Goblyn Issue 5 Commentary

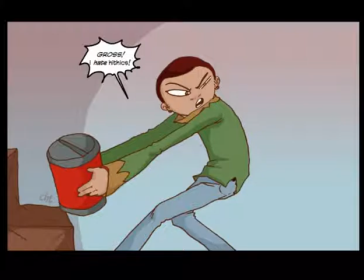688s
Yeah, it's not good to be in there with a bunch of hungry and or, angry birds.
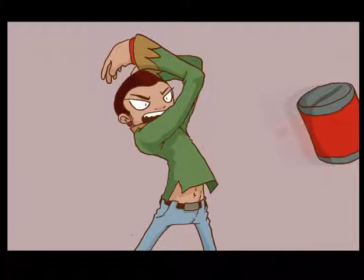695s
So he throws this. I love this throwing scene, the little shirt popping up there. You see his stomach. That's funny.
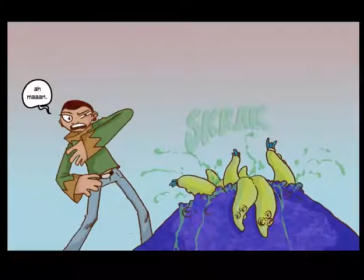704s
Bang. I'm just gonna hit some. But there are more. Oh. I'll be honest.
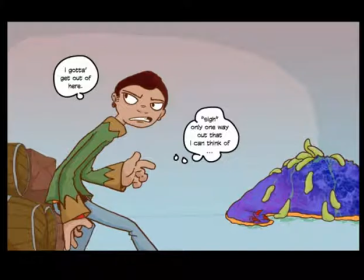709s
I almost 100%, probably about 96% hate the beginning of this book because I stuck Jeff in this room,
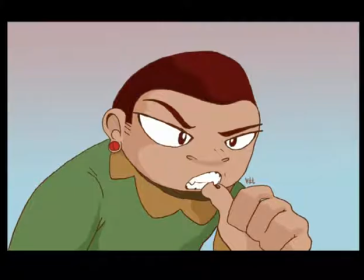720s
this empty room, and it's just so boring. But initially, I just wanted it to start off kind of blank slate and then work its way up and become more and more complex as the story goes. I just didn't think about
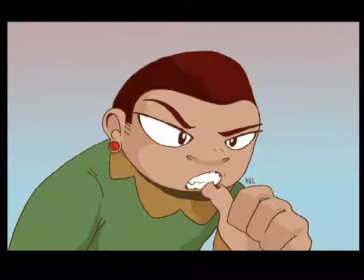741s
how I would do it exactly before I jumped right in and just committed myself to drawing and coloring it. I didn't really think about how it would look in the end, and looking back at it now, it's very boring.
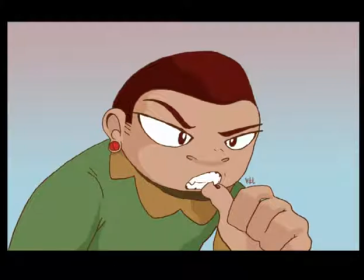759s
And Jeff here, once again, using blood as a catalyst for logic.
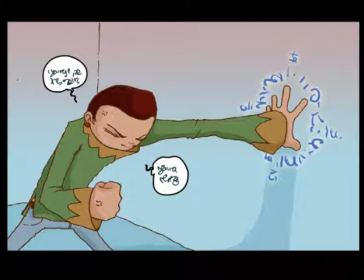768s
And this whole scene, another one that changed.
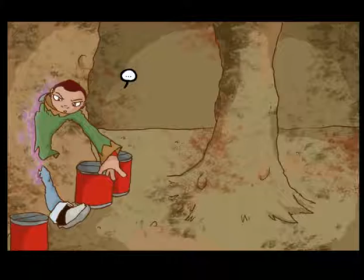774s
Originally, Jeff was not supposed to walk through the wall. He was supposed to punch through the wall. I decided to make him use a low-level incantation, you can tell because it was blue, to walk through the wall.
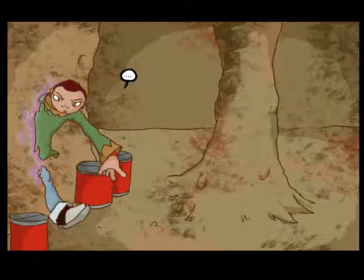785s
And it's not something normally he would be able to do, which is why he's really just like, wow, he can't believe it.
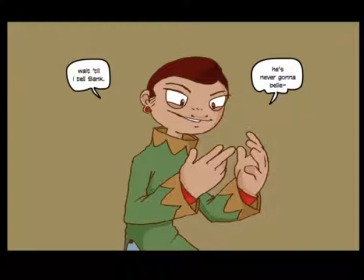794s
And he's like, he has to tell Sankofa, because while it's a low-level incantation, it's not something that
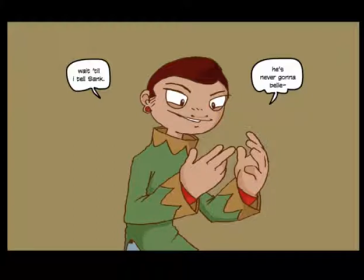808s
Jeff has ever been able to do before. And so it's just surprising to him. But I decided not to go with the original with him punching through the wall because I just didn't want to repeat a lot of the same elements in the first few issues.
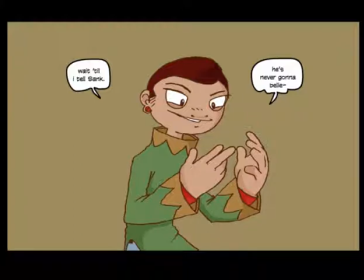827s
I wanted to show sort of varying displays of logic throughout the mini issues, and I didn't want Jeff to just do a lot of the same thing, punching things, running places, jumping and diving.
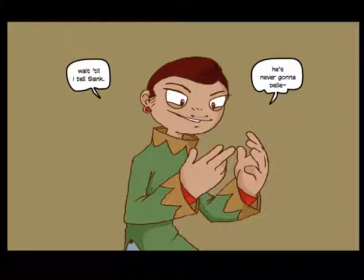843s
I didn't want to repeat the same things over and over and over again. So I decided to switch it up in creative ways, and I decided, to use something that I was planning on using a little bit later in the book, and just go ahead and use it now.
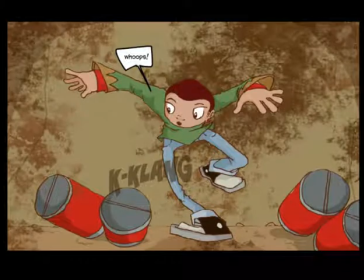863s
Yeah. Oh, he's such a klutz. Clumsy, clumsy, clumsy.
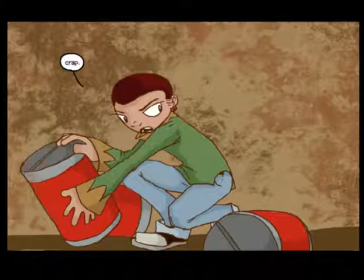869s
A lot of texture. Oh my goodness. So many textures on the wall.
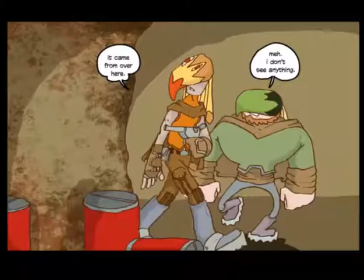876s
Ugh. These guys. I love these guys. The contrast between them. You have this tall, sort of thin guy and this short, sort of squatty guy.
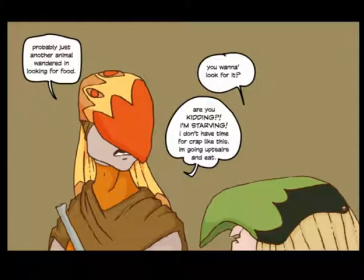890s
I love his upper torso. It's just so funny. And then just kind of, just on patrol, just regular guys, just doing their job, all this other craziness is going on all around them, and they're just talking about being hungry.
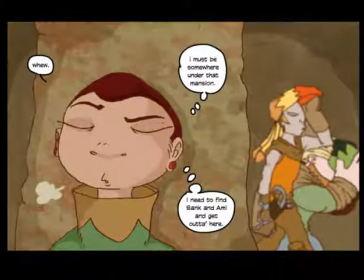907s
That's funny. And then the voices start back again.
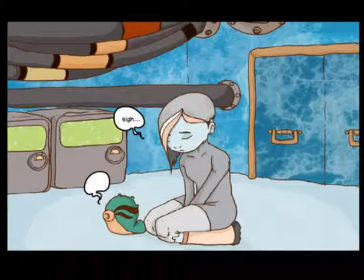915s
And we switch over. Now we're with Amy and Moo and Jeff.
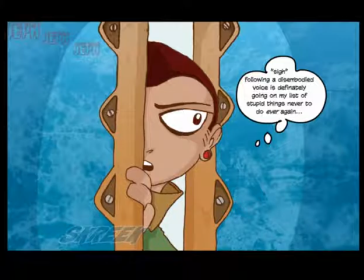921s
There was an actual sequence where I showed Jeff going upstairs, and I'll be honest, that's just boring. That's just boring. It would be completely fine if it were being animated.